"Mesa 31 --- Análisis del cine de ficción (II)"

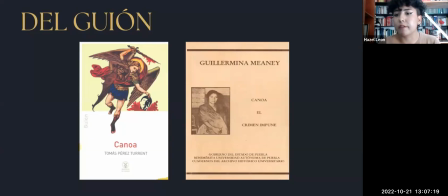51:47 Este libro también es una amplia investigación, recupera a muchos encabezados de los periódicos de la época que se referían al suceso histórico, a la masacre sucedida.
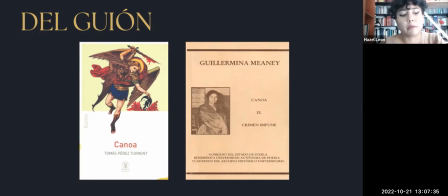52:01 Pérez Turrent le puso como manera de subtítulo Memorias de un hecho vergonzoso, de hecho en la película aparece así, Canoa, Memorias de un hecho vergonzoso. Y bueno, aquí en pocas palabras lo que relatan es la masacre que como ya mencionamos fue el 14 de septiembre de 1968 en San Miguel Canoa,
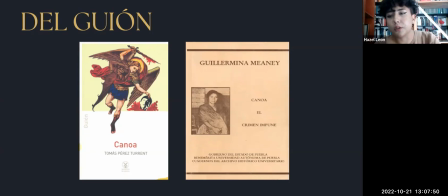52:20 donde cinco trabajadores de la Universidad Autónoma de Puebla fueron de excursión al Cerro de la Malinche, en el cual a sus faldas está el pueblo de San Miguel Canoa. Y bueno, los habitantes terminaron linchándolos, murieron dos de ellos,
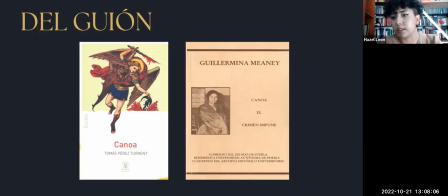52:35 tres sobrevivieron, pero murieron otras dos personas que habían sido quienes les otorgaron alojamiento.
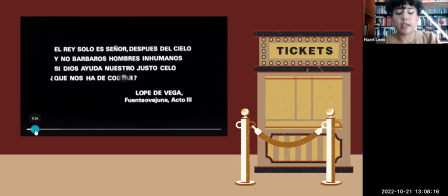52:43 y bueno la estructura de la película es particular
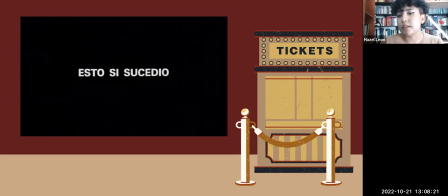52:48 porque como vamos a ver aquí en pantalla al inicio empieza con los periodistas redactando la noticia y se ve como le dan prioridad a esta situación de que quizás eran comunistas,
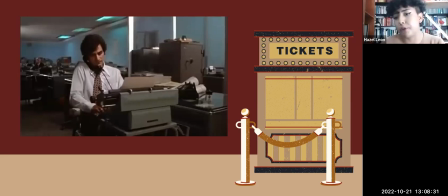53:01 que quizás querían hacer ciertos destrozos en el pueblo y que por eso los lucharon y bueno,
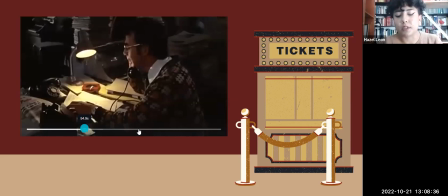53:07 después de esta escena lo voy a adelantar un poco porque que es algo largo,
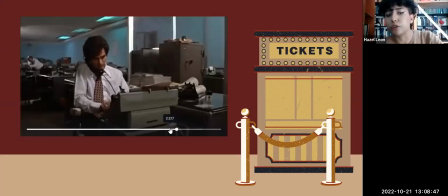53:12 después de esta escena sucede una especie de flash forward en el que ya se empiezan a relatar los hechos propiamente de la
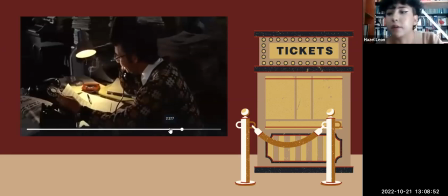53:21 masacre. Voy a dejarlo reproducir unos minutos, unos segundos.
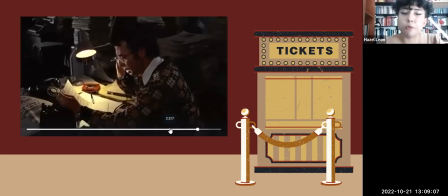53:33 Es importante aquí rescatar que si bien el guión de Pérez Turrén es muy preciso y muy bueno en cuestión de investigación, También se dejó como cierto margen porque estaban ahí presentes los sobrevivientes en el rodaje.
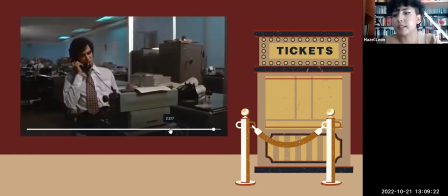53:50 Entonces ellos podían como decir esto pasó de tal manera o precisar ciertas acciones o ciertas situaciones que sucedieron y pues que ellos podían dar fe de ello.
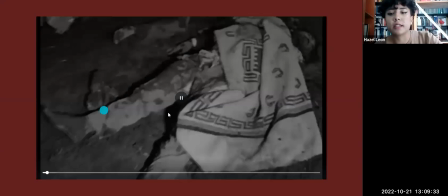54:03 Una secuencia muy interesante es esta En blanco y negro
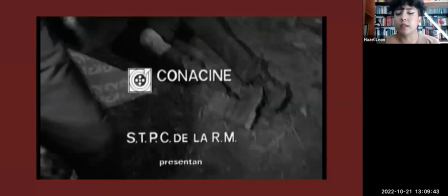54:09 Sabemos por el guión que también es una escena dramatizada Pero bueno,
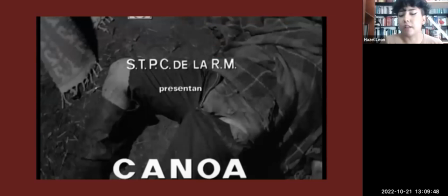54:14 quisieron ponerlo aquí Mientras suceden los títulos Como apelando a esa forma
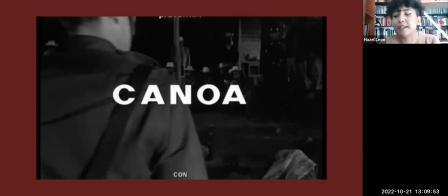54:20 del reportaje Como si fuera un documental convencional Y bueno,
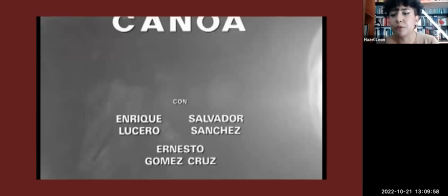54:26 aquí cabe destacar que En la primera visualización que yo hice Y platicando con algunos
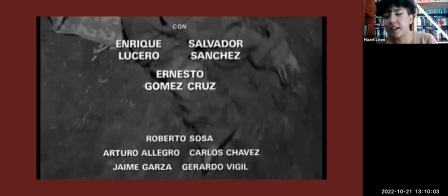54:30 compañeros pues no se nos dijo de qué género
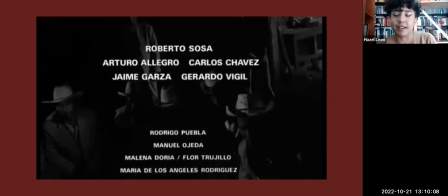54:35 era esta película entonces hasta este momento varios de nosotros creímos que era realmente como un documental tradicional
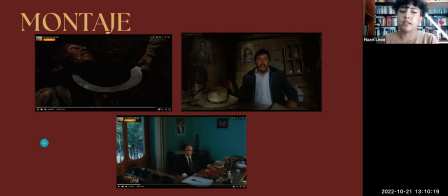54:48 y bueno respecto al montaje me gustaría recuperar las definiciones de Marcel Martín en su libro El lenguaje del cine específicamente cuando alude a Einstein yo podría a catalogarlo dentro del montaje narrativo pero también el intelectual que me parece aún más importante.
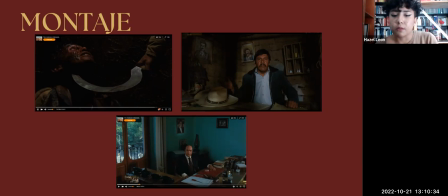55:05 Son tres momentos muy puntuales como pueden ver en los fotogramas el primero de ellos es la OS que internacionalmente en el imaginario nos remite a la causa comunista, a los trabajadores a los obreros y los campesinos yo creo que Casas lo coloca como un signo de ironía,
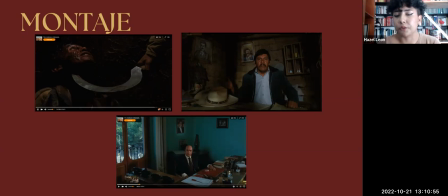55:23 de como los campesinos mismos estaban en contra de ese movimiento que buscaba su liberación y en estos otros dos momentos pues es un campesino que mientras se queja como de las cosas que hacía el cura, que el cura es a Miguel Canoa, que tiene como mucho poder dentro del pueblo,
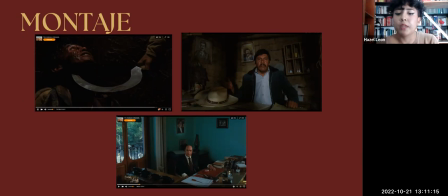55:41 y pues detrás tiene un retrato de Emiliano Zapata, que como sabemos es un símbolo de la revolución, de la lucha campesina.